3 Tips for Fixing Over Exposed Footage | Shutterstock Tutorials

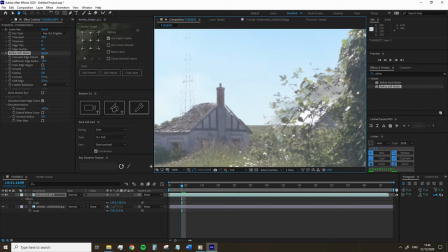4:06 This may be enough for some people just adding this effect however in shots that include foliage and you know like branches and grass
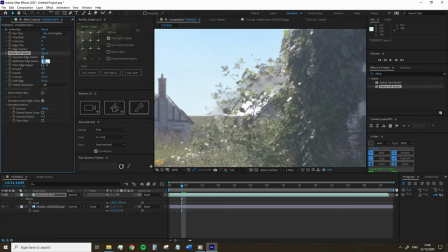4:14 you may need to play around with the settings to refine the effect and the settings you're going to want to mess around with is going to be the contrast the
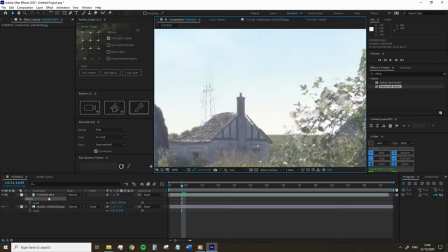4:22 shift edge and the decontamination amount likewise if necessary you can jump back up to the lumaki effect and mess around with the edge feather
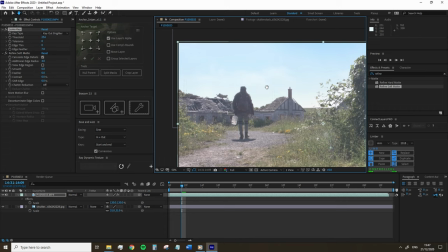4:30 setting for this project because this electric pylon was so clipped from the bright sky I found it was just easier to remove from the composition for the live video.
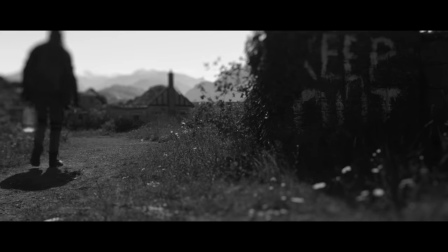4:40 Who rescued me used to say, do not worry about the war. It will not leave the cities. Do not worry about the war.
So this technique really works best when there's not a lot going on in your frame. Perhaps one person moving throughout is fine. But if you've got several different things or if the camera's moving itself, it can start to get a little bit tricky. And if you know arriving at a location that you more than likely you're going to have to blow out the sky to keep your actor exposed, obviously make sure that they're not wearing white because it would hinder this technique. Next we're gonna have a look at fixing clip values in a light.
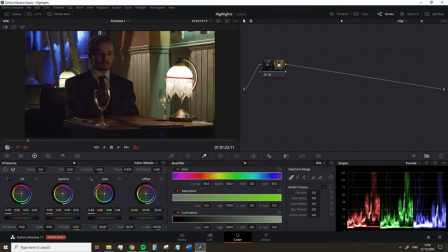5:13 Admittedly this final technique falls more on the lines of creative application as it does alter the
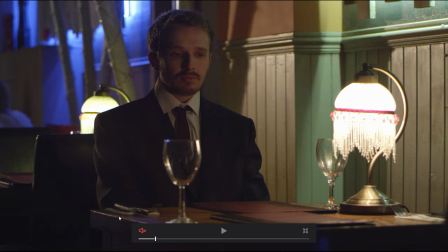5:18 generic look of the image and not just the highlights but I find it works wonders when you happen to have a hot light.
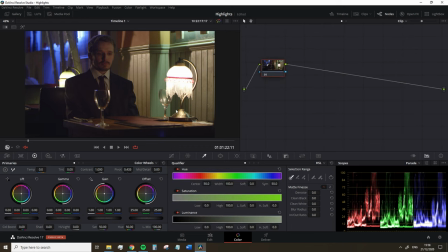5:25 So what we're gonna do is add haze around the light so it isn't as eye-catching and this somewhat mimics the effect of a ProMist filter. So we're going to lower the highlights back into legal values and then add a layer node. On the bottom node we're going to add a gaussian blur and increase the intensity quite dramatically.
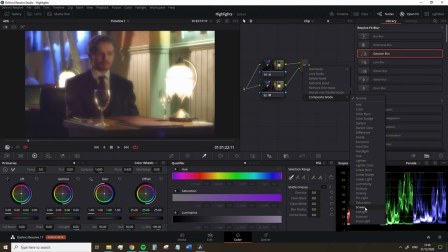5:44 We're going to go to the layer mixer and change the composite type to screen. You'll then find that the entire image has a haze to it. Unless you are creating a 1920s period piece, this likely isn't the effect that you're going for. So on the node with the blur,
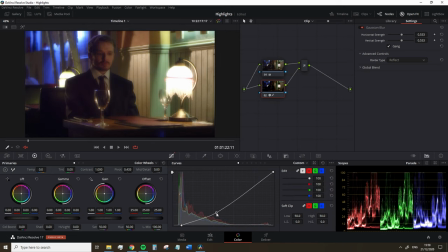6:00 jump over to the custom curves and lower the shadows and mid-tones region until you get to a place where the haze is only really situated around the highlights. On a separate node you can then play around with the master wheel to find the base contrast for your image.
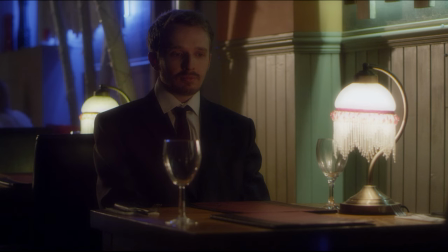6:14 If we look at the before and after you can really see that it's dampened that hot spot and unlike the skin tutorial or the scar tutorial we haven't really replaced the light here we've just lessened the intensity of the hot spot and made it look more natural with the ascension into the light caused by the haze rather than it just being a bright area within the image. Okay, so there are a number of tips on how you can somewhat salvage overexposed footage. Of course, as noted for this entire tutorial, in most circumstances, it's just going to be a lot better to redo the take. If that isn't possible, hopefully these tips will help you out. So I've been Lewis with Shutterstock Tutorials, and I will catch you guys next time.